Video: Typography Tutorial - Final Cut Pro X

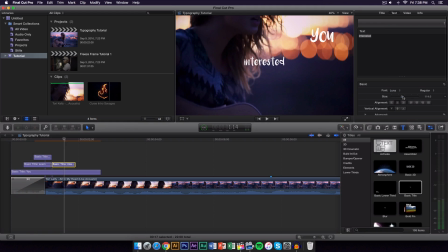Now I like to make the last word that she says a little bit bigger just because it makes it more, it gives it a more of an emphasis, if that makes any sense. So I'm going to drag interested right here, I believe I can see.
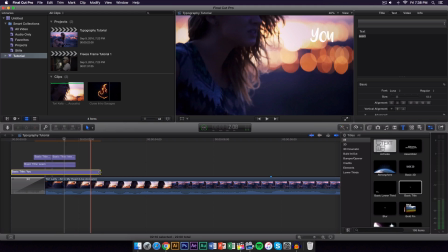So like right there would be good. And I'm going to drag that back, drag this one over here.
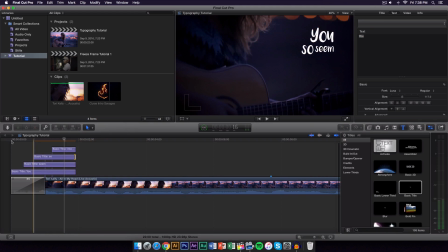So it should look something like this, okay?
You seem so interested.
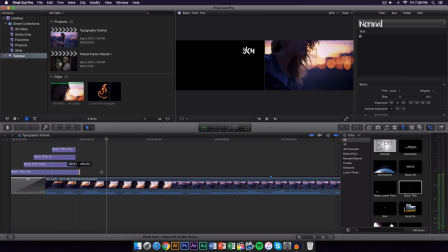So right here is where we actually want to stop it. So we're going to drag that onto here and do the same thing for there.
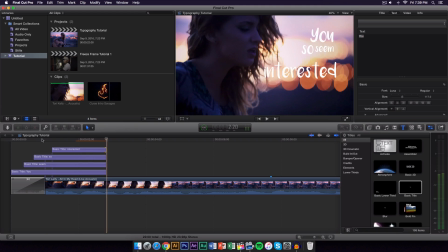Okay, so like that and then like that. So now we will go, we want to go ahead and render this one more time.
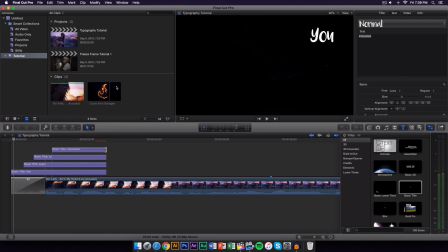So modify and render all. Please play again.
You seem so interested.
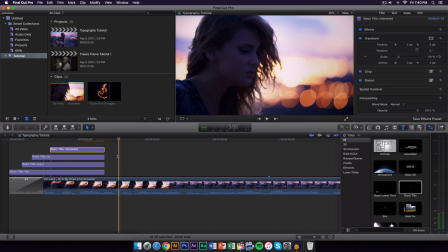Alright, so now once we finish that, we're gonna start on the next text, and it's very simple.
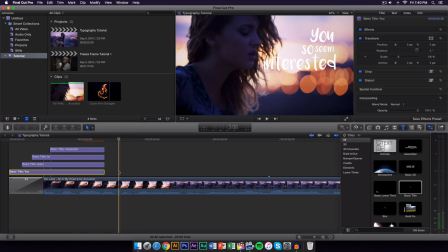Just copy the first one that you did and paste it on wherever she starts to sing again.
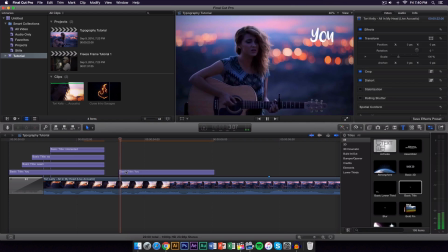So right here.
Could you tell me?
So we're gonna type in. Now, whenever she starts like a new sentence, I guess you want to capitalize the first letter,
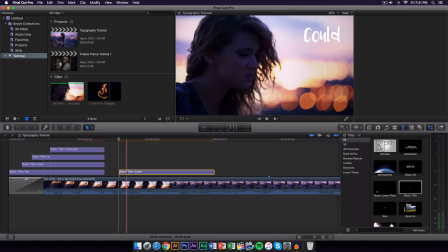just because it just makes it flow a little bit better, if that makes any sense.
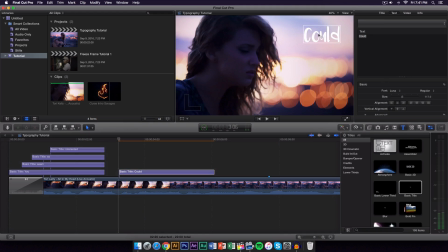So I'm gonna go ahead and drag this kind of to the left here, like that, and then let's see.
Could you tell? Could.
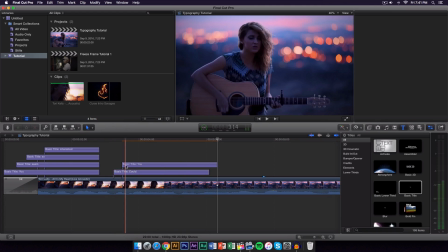So right here, we're gonna create the next one, and then she says, "You actually, look, it's already done for us."
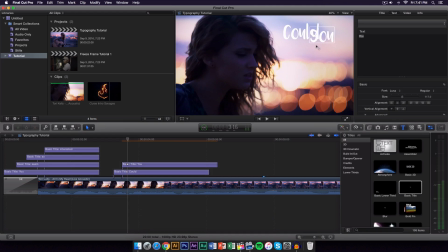So. We're going to go ahead and drag that kind of down, like right here, because I'm going to add tell right there, and I'm going to paste that again because we have it copied.
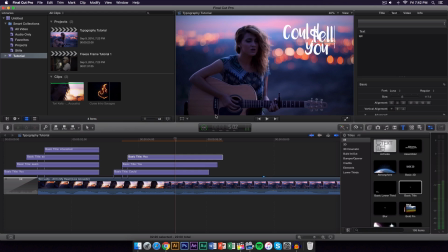Double click on the text, type in whatever she says next, and click off of it, and we're going to go ahead and make this smaller. So we're going to decrease the size of the text here, so like right there.
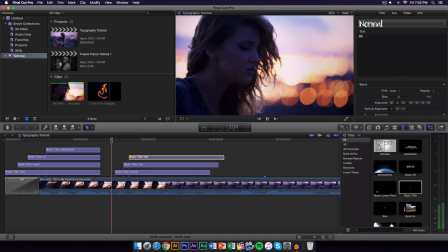So now if we push play.
Could you tell me?
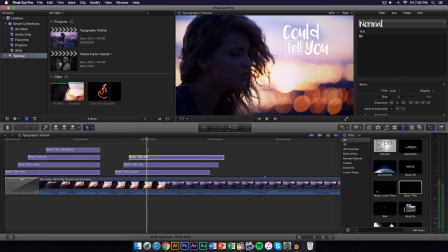So right here is where she's going to start to say me, so command V to paste the next word,
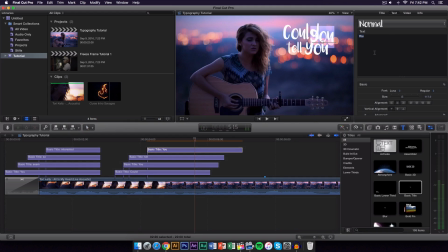and it should bring up the text panel in the inspector, and then type in me.
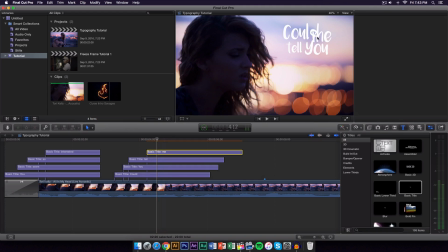You want to click off of it, move the word wherever you want to put it. I kind of like to make it kind of like this, kind of flow down. If you're going to be working with the first text right here, wherever she starts to sing again, you want to make work your way up.
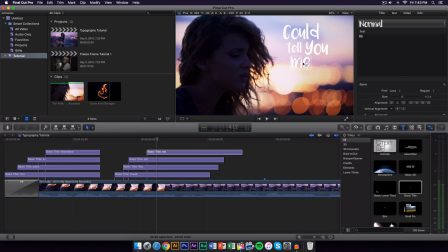Just to make it flow, it makes it look nice, especially with the transition. It just looks really, really good.
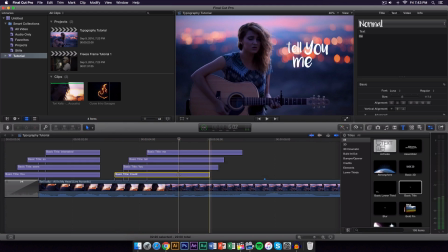Could you tell me?
So now she stops singing her last sentence, I guess. So I'm going to cut to wherever she stops singing that last sentence. Now, I'm not going to do the whole thing, and that's because it's just going to take a very long time. And then now, what I like to do, of course, is to add the transition.
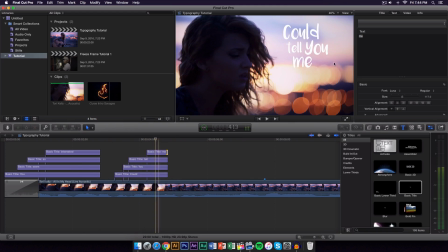Now, I want to make this whole entire font, or all of this group of text here, kind of zoom in. So what I want to do, instead of going to each single text and going onto video and increasing the size or adding keyframes,
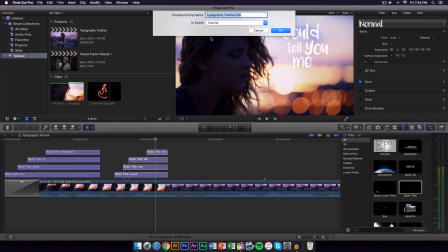what I'm going to do is I'm going to just highlight all of it, right click, and then go onto new compound clip. And this will just gather everything and kind of nest it together like in ScreenFlow. It just puts all of the text and all the files in one single clip. So I'm just going to type in text 2.
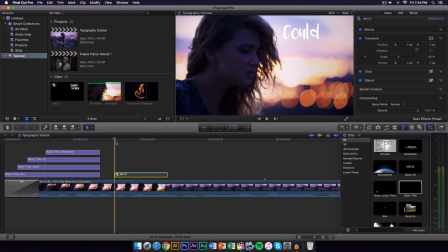So just render it before you do anything. So now it's rendered, and everything is still the same, but it's just grouped together.
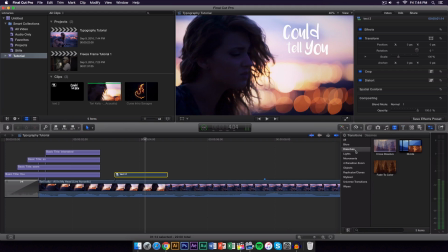So now what you want to go ahead and do is just go to the transitions, go onto dissolves, and go to cross dissolve.
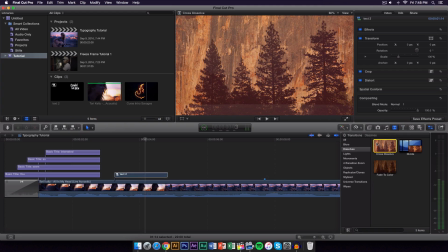This is like the best transition, I guess, in my personal opinion, in Final Cut Pro. So just drag that on here.
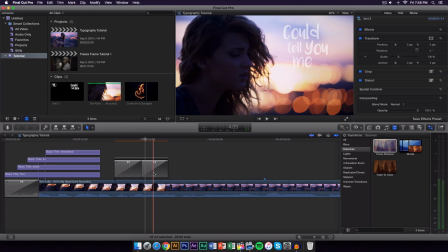Now, this is not going to add a transition to each of the word, just because it's grouped all together, and it just only adds a transition to all of the text in the beginning and in the end. So now if we push play, could you tell me?
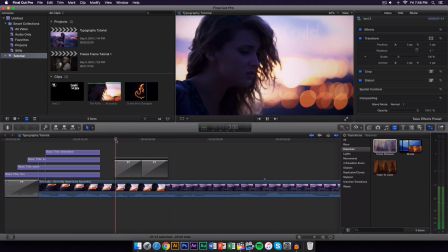It just does that. Could and it's you really, tell really me? Nice. And it kind of speeds some things up, but I think the other way looks a little bit nicer just because it kind of flows better with her voice and her tone and the guitar. Now we want to go ahead and start to increase the font here. Let me go ahead and zoom in here because let me zoom this out.